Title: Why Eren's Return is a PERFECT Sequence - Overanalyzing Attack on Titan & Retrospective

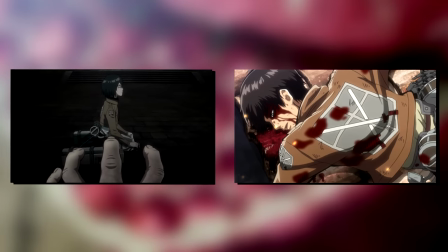In both Aaron's and Mikasa's case, despite both coming face-to-face with death, both are still alive.
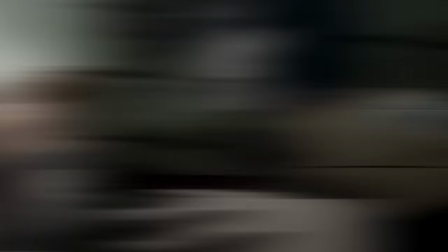Aaron is of course literally reborn, but Mikasa is simply too powerful to die.
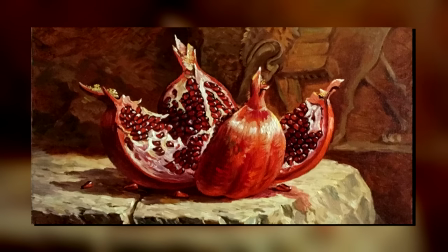At the same time, it can also be viewed from a completely different angle. A symbol of power signifying blood and death,
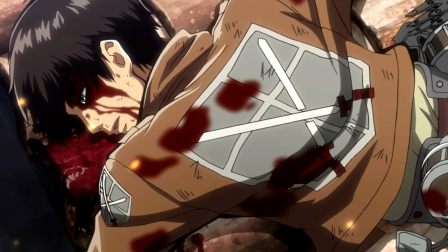which too nicely fits in with the whole Eren dying and being reborn, and Mikasa being too strong to die.
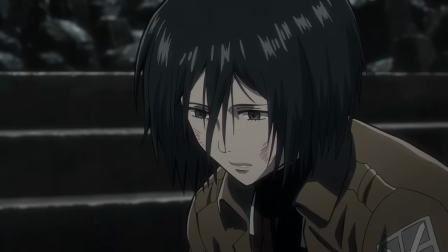But point is, I think the rebirth aspect is the most important here. And as her inner monologue continues, we finally get to the best parts.
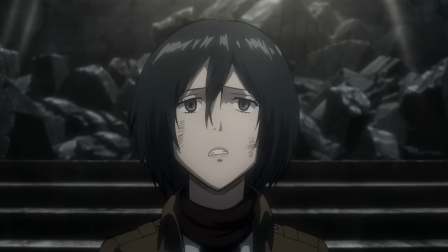She continues denying that she has any will or reason to live, but as a second Titan appears,
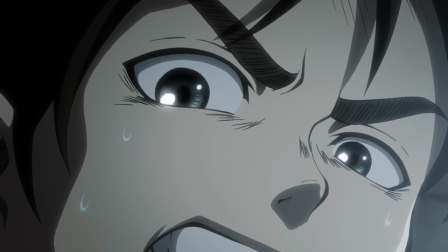we suddenly cut back to her flashback and Eren telling her to fight.
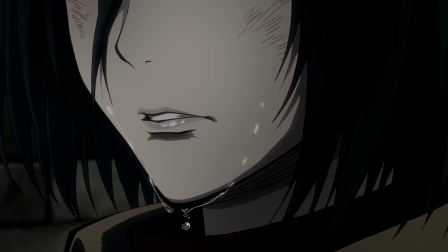And just like that, she realizes that Eren's one and only goal was to make Mikas a fight for herself and no one else.
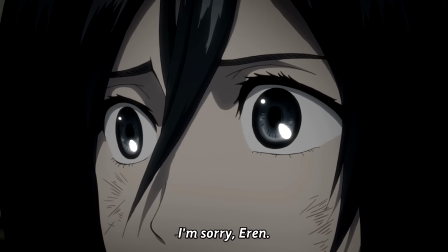So she composes herself, apologizes to him, and promises to never give up again.
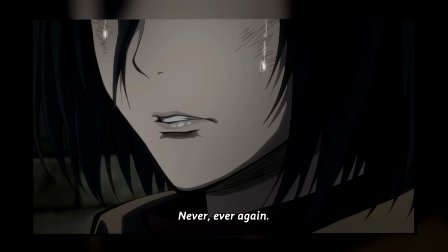And again, this is another one of those scenes that makes me believe that she will be the want to put down Eren,
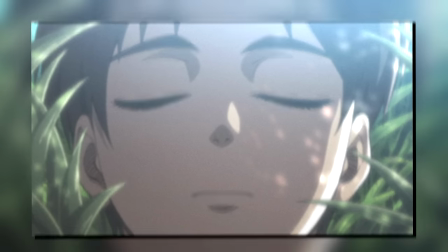because even in his death, he still drives her to fight for what she believes in. But all of that asides, that musical transition...
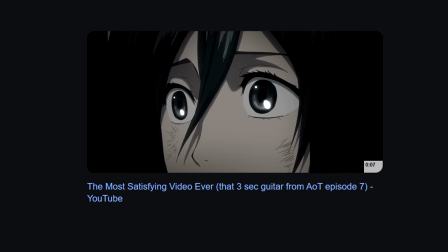Oh my god, that f*** guitar tinge is so good.
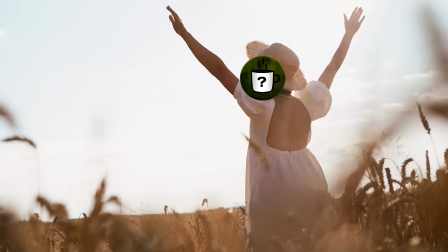I don't even know why, but it literally gives me chills. It is simply excellent.
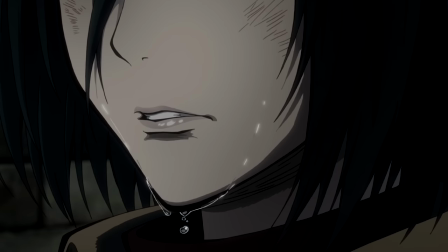That brief moment of tranquility in the midst of this despair and while literally standing in front of a titan, perfection.
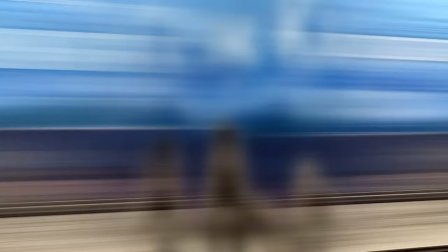And in a meta sense, the track fades from bird in a cage to counter, which of course also signifies what we see on screen.
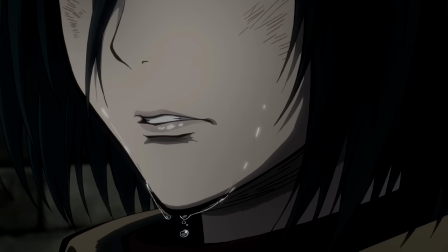Mikasa breaks free of the cage and so is on the counter.
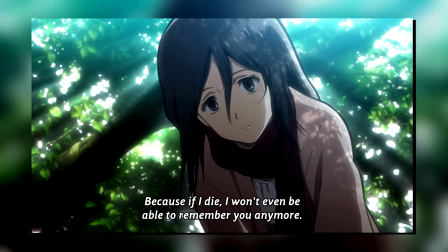But it's then that everything changes, because Mikasa is back in full force saying that if she dies,
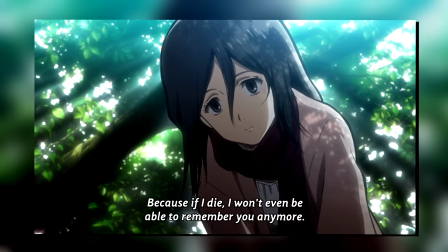she wouldn't be able to remember Eren anymore, which is a pretty beautiful way to look at it to be honest.
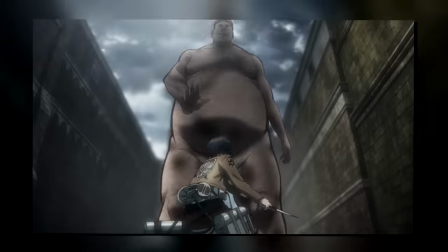But she then readies her blade as we get this absolutely incredible perspective shot of her standing in front of this lumbering giant.
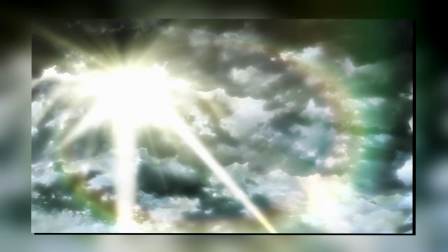And for the first time in this episode, the clouds part and a glimmer of sunshine shines through on that dreary day.
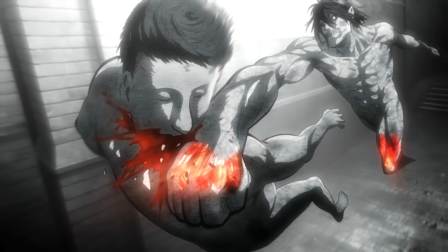But before she can do anything, a mysterious titan blasts the other one with a nasty right hook.
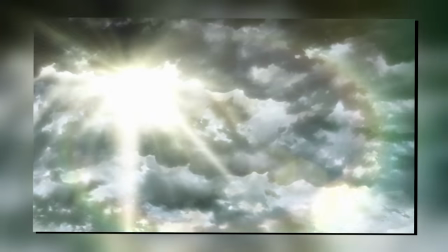So yes, here we finally get the payoff I've been going on about for the past few weeks.
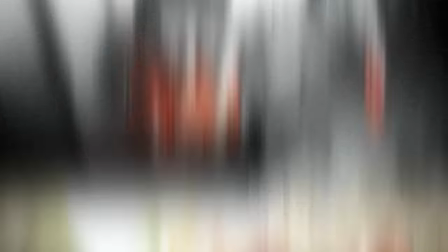As literally the moment Eren's titan returns, the clouds part for the first time since his apparent death.
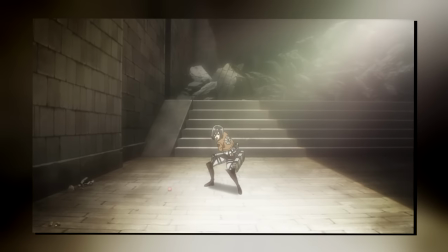But the way the scene is executed is also just literal perfection.
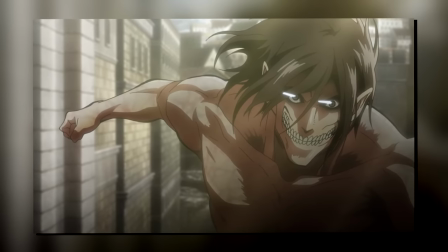First off, we once again return to complete silence as all we hear is the overwhelming power of this titan throwing a punch.
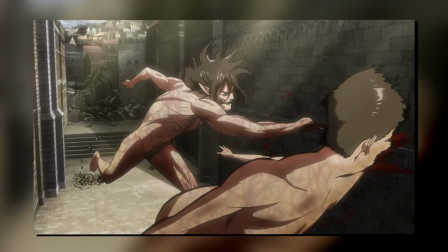And to hammer home said impact, we see it three whole times,
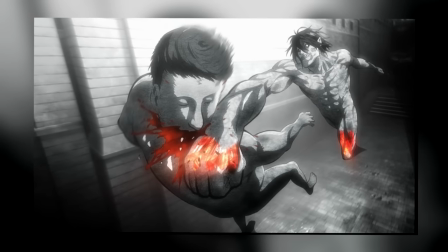with the third literally being so strong that we are knocked right back into the manga for a second with red highlights literally emphasizing only the blood and the power rippling through Eren's muscles.
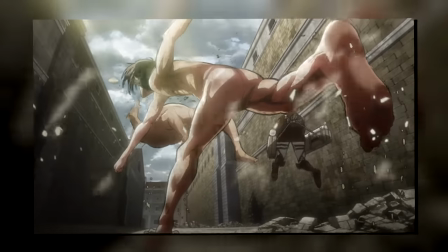And then that shot from Mikasa's perspective as we see her literally knocked into the air by its footstep alone just furthers that.
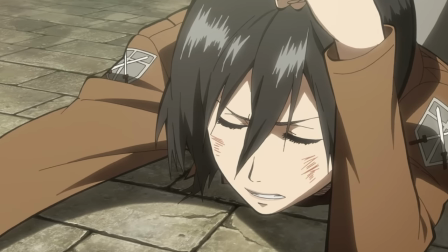And it's then that we switch to a completely different type of music. A heavy and pulsing beat.
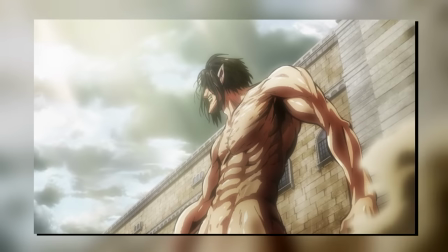As just like Mikasa, the camera hovers around trying to get a grasp of what is going on.
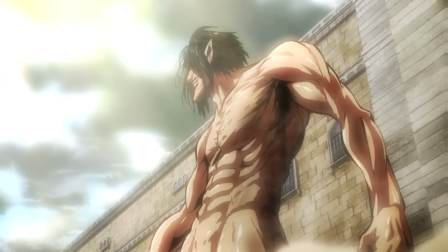And then this perspective shot from below,
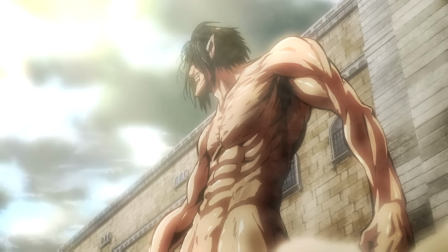to accentuate just how massive and straight-up ripped this Titan is, also of course furthers that sense of power.
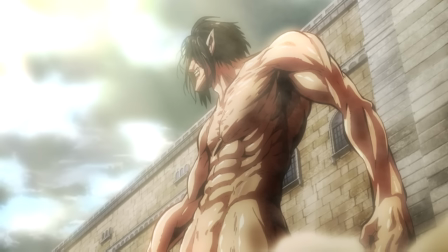And with this shot, I think it clearly evokes almost a sculpture with clearly defined muscles and anatomy.
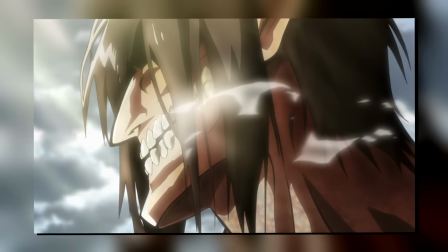Basically, everything here is building him up as a figurative god, from the weather changing to his appearance and basically everything else.
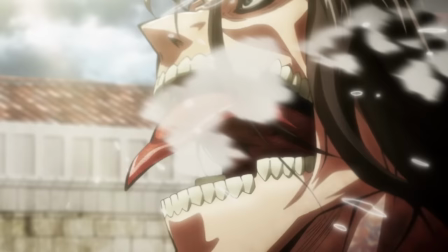But then comes the best part. He lets out a roar that even makes Mikasa cover her ears.
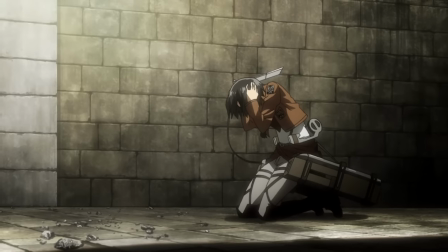It's just an absolutely excellent way just to showcase how ridiculously powerful it is, to the point that even his voice is too strong to bear.
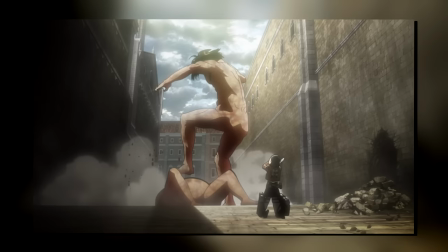And as that pulsing beat continues, we also get a few very interesting frames as Mikasa gathers her thoughts.
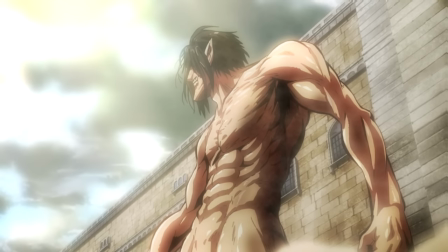In hindsight, it's fairly easy to pull everything together as if you go frame by frame,
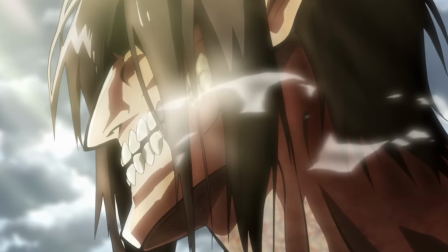you literally see everything necessary to figure out that this is in fact Eren.
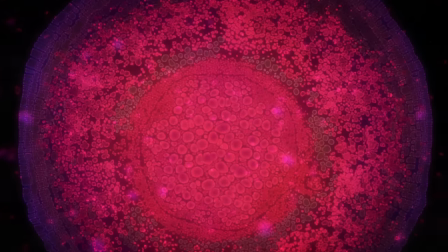We see those same exact shots of blood cells that we saw with Mikasa, the sun shining through the clouds, and the pomegranates signifying his rebirth.
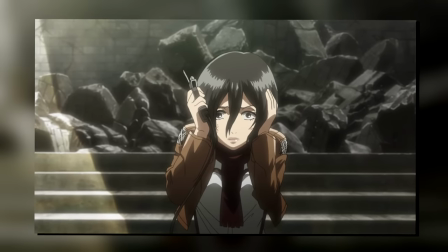On initial viewing, it of course wasn't nearly as clear, but all the clues are there.
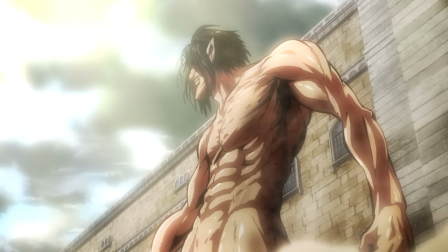Though yes, returning to Eren's Titan itself, that entirely different type of music kicking in works extremely well.
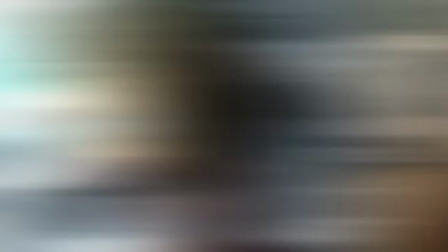Because yes, everything has changed, and an entirely different genre of music embodies that.
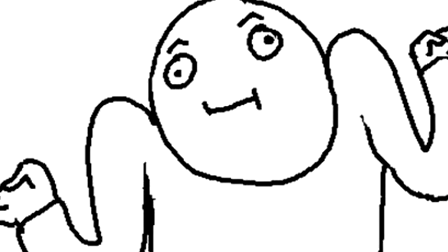I have zero background in music, so I couldn't tell you exactly what kind of music this even is,
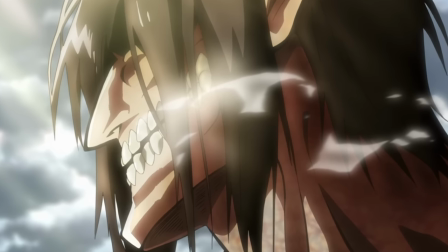but the constant switching from classic orchestral instruments to that electric, almost arcade-like distortion is incredible.
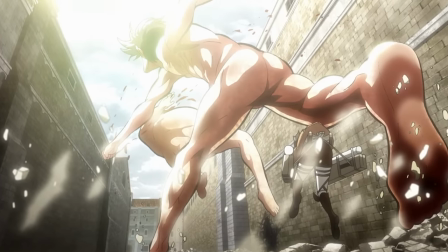It's almost as if its power is so unprecedented that it even bends its own theme.
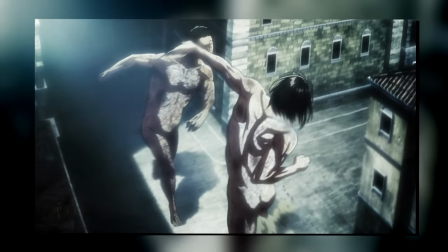And yet again, as Eren throws a punch and literally takes off a titan's head with just that hit,
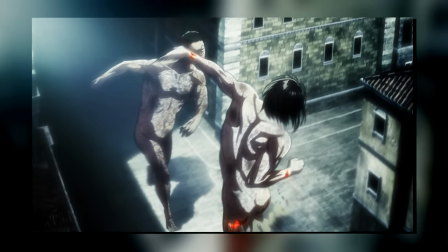that choir kicks in to even further that feeling that these events are truly on a grand scale.
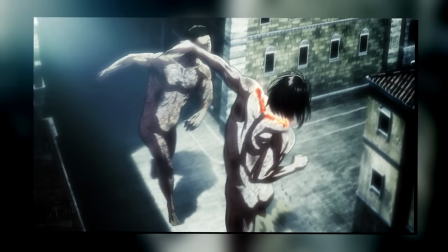And just like last time,
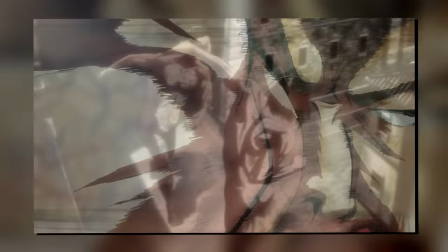the whole going frame by frame and cycling through its muscles to drive home the idea that its punches are charged is some awesome direction.
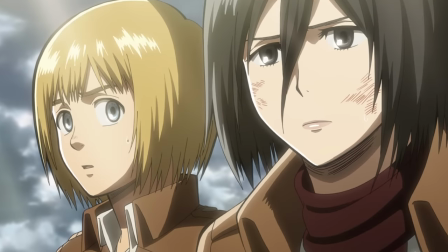And the last thing we hear here is the fact that it is operating with intent.
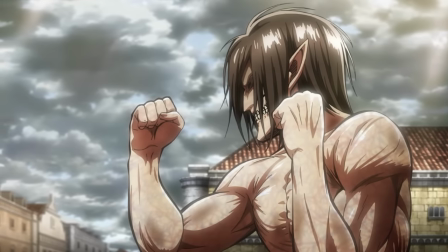Its punches, its movement, its not targeting humans, all of that implies that it is intelligent.
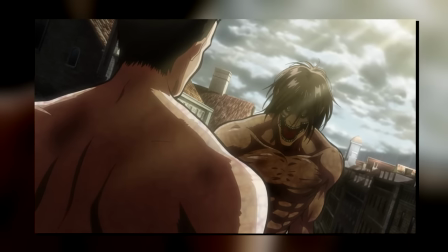As with many other things before, in hindsight, it is of course super easy to flag all those traits that just so happen to line up with the Colossal and Armored,
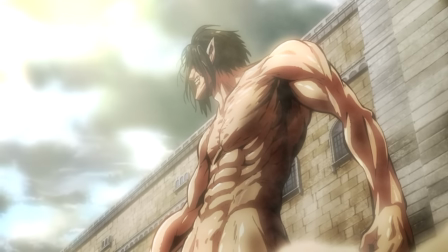but I think it's easy to forget that at this point in time, it was a massive stretch to say that humans could freely transform into Titans.
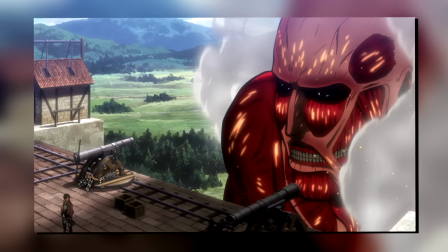And what complicates matters further is that unlike the Colossal and Armored, Eren's Titan went after other Titans.
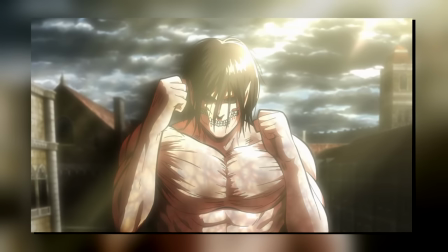So as much as there are some major similarities, there are also a couple of things that make things far more complicated.
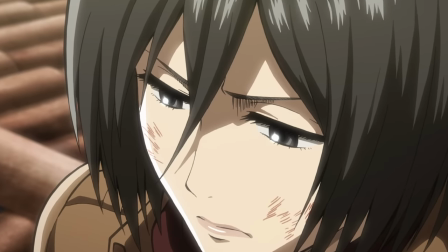Though moving into the final moments of the episode, we see the other interpretation of the title, as Armin gives his remaining gas canister to Mikasa,
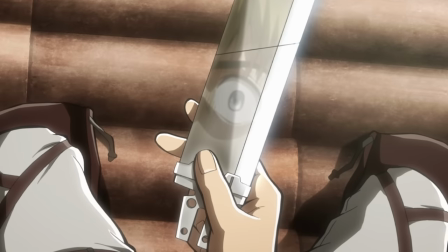but says to leave a small blade behind, again implying that he wants a quick way out.
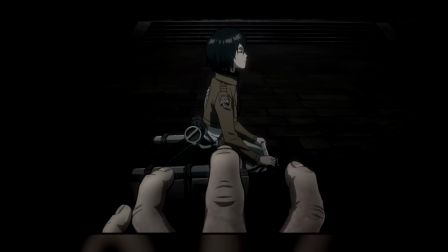So, in essence, he is currently in the same situation Mikasa was just in.
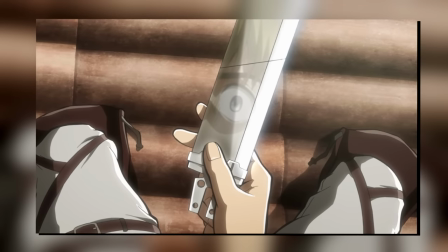He has accepted his death and it's his way of making up for being paralyzed as he saw Eren's death.
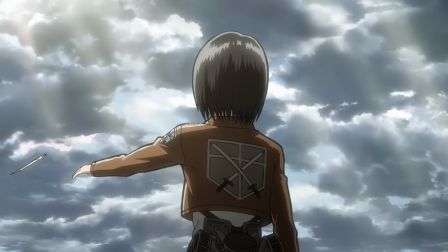Though importantly, Mikasa doesn't allow him to fall to the depth she was in and tosses the blade away, telling him that she will not leave him.
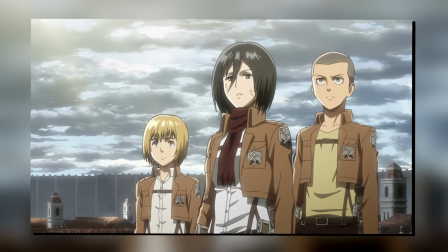And just like that, we zoom out to see all of them looking at Eren's titan as the clouds have now parted and the sun shines through.
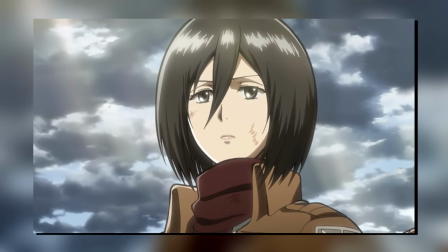And for the last time in this episode, birds in a cage begins to play once again, as Mikasa thinks back to what she just saw.
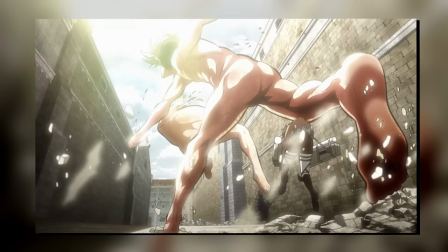A titan killing a titan. Saying that that is unheard of, but that it was faintly uplifting.
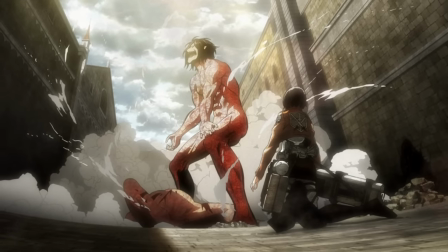And finishing with the legendary phrase, because that scene seemed to be the embodiment of humanity's rage.
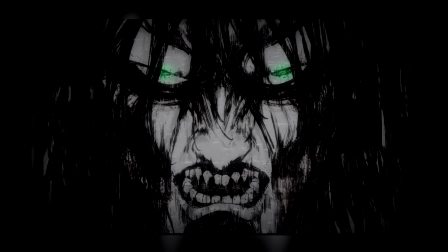Obviously, in the meta-narrative, Eren is quite literally the embodiment of humanity's rage,
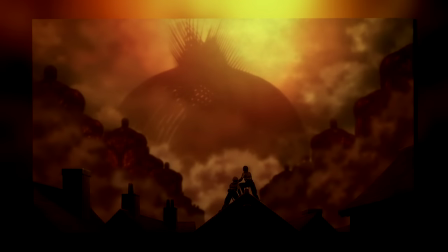as in order to protect his own, he is actively wiping out the rest of the world, which, looking at historically, is exactly what humanity has done for a millennia. But even if you don't want to look at it in such a broad scope,
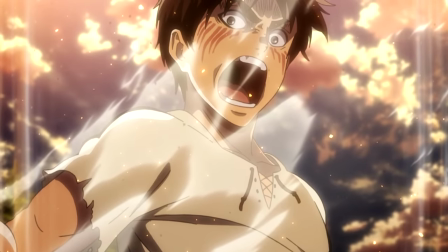the entire story leading up to Eren activating the Founder and starting the Rumbling has also been just that.
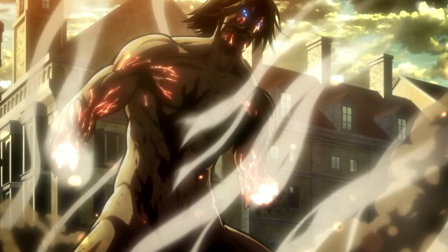Humanity banding behind Eren to protect him because he is the embodiment of humanity's rage and their only chance to win against the Titans.
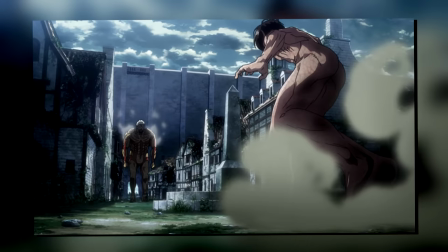He's the one who plugged the wall, he's the one that led the charge against the colossal inarmored,
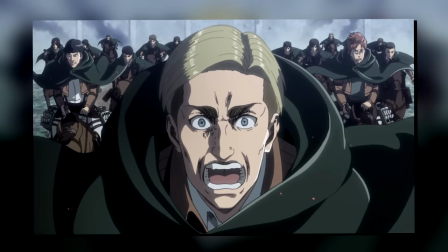and he's the reason why countless soldiers went after the beast, literally embodying primal rage.